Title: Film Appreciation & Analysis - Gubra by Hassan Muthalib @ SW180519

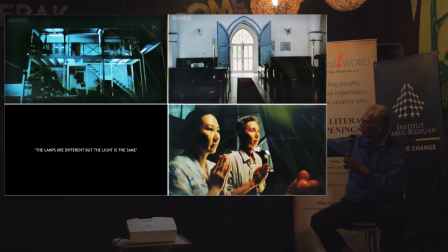So light is always associated with religion and spirituality and light falling on the face see so she carried on that theme so she's saying that we are actually all the same we are praying to the same god
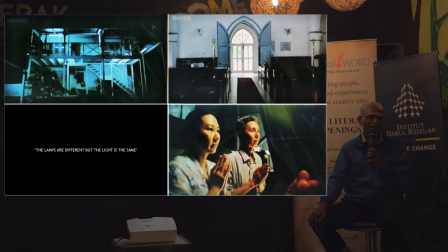so why quarrel next
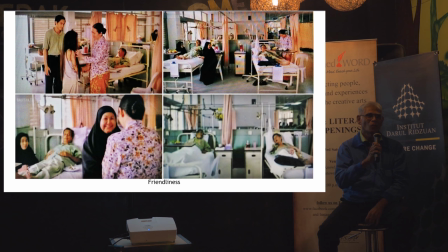you see the friendship between two different races visually being gotten across so uh when the mother recognized her this is orchid home she never met see the proximity hand comes over her that means and look at the way she acts
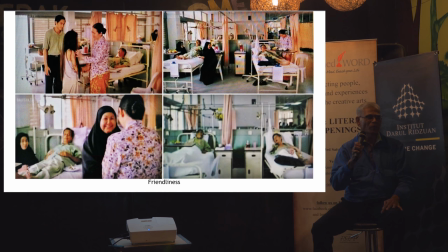these are all not actors you know they're not professional actors but after that they became professional actors during rehearsal they are like a family and when they come for the shooting nobody carries a script because everybody knows what they have to do
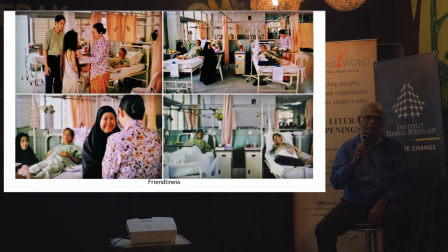and two beds left and right and the wife Chinese wife is angry with him you don't eat pork for one day also cannot and of course Muslims when they hear pork see but then she
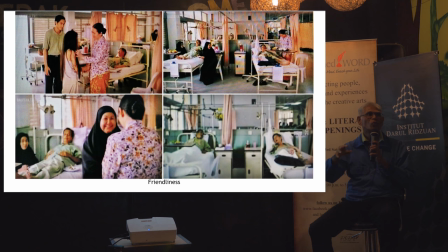doesn't worry so she's showing there are people who don't care about all of these kind of things I said next to someone who was eating pork I'm not eating so what
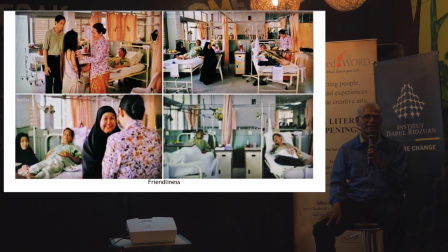and here then they get to talking and then they discover that they have a mutual friend
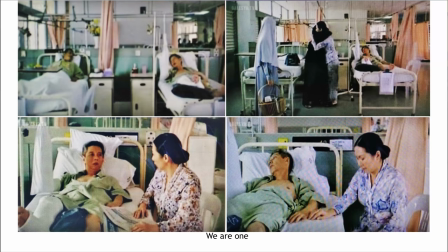see you discover this in a hospital where you cannot move and so on so hospital is also a good place next
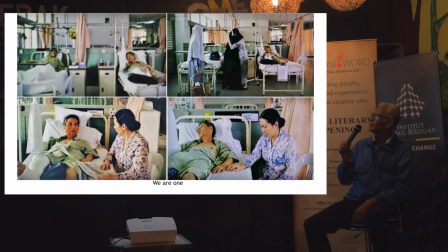and then what happens the other guy dead and of course there's no crying like in Malay TV drama and it's just empty bag see how it's indicated very clever
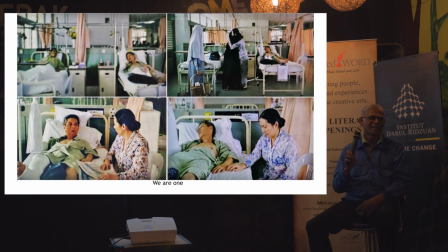yeah it's an index we saw two people then you don't see one person gone lah and then uh she's trying she said for all the time we were married we have always been quarreling and women
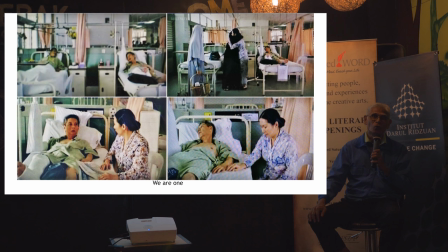imagine 30 years and then she tries to make up you know but you know men the ego is so big the one see, turns away and of course she starts to cry that's the weakness of men
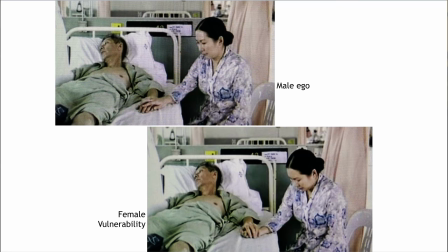women cry, doesn't it? next tears come out, next and
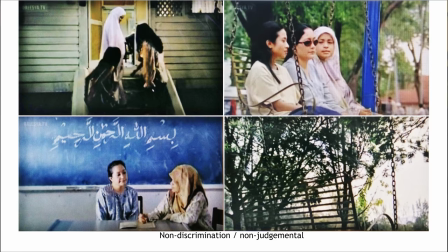it also reacts to her but face is still on this side the ego is still there next
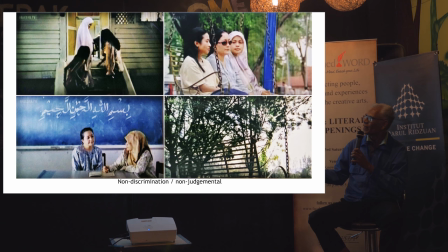okay, so as they walk home there is this wooden house colonial type and i told her one day all your the the father and mother usually are living in colonial type house i think it's because
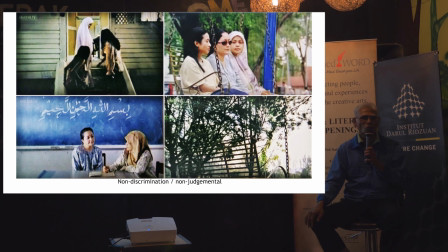you remember the 1950s and how life was so good nobody condemned each other nobody called you barbie or you makan barbie and all that how come under the British everything was okay but under Malay all haywire
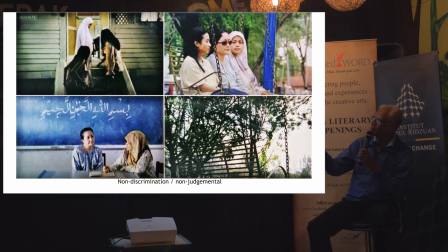wow it's like a slap in the face so this is the reality that we are facing and as they are passing by they stop and they want they are interested in the Quran reading, why they can feel that emptiness in them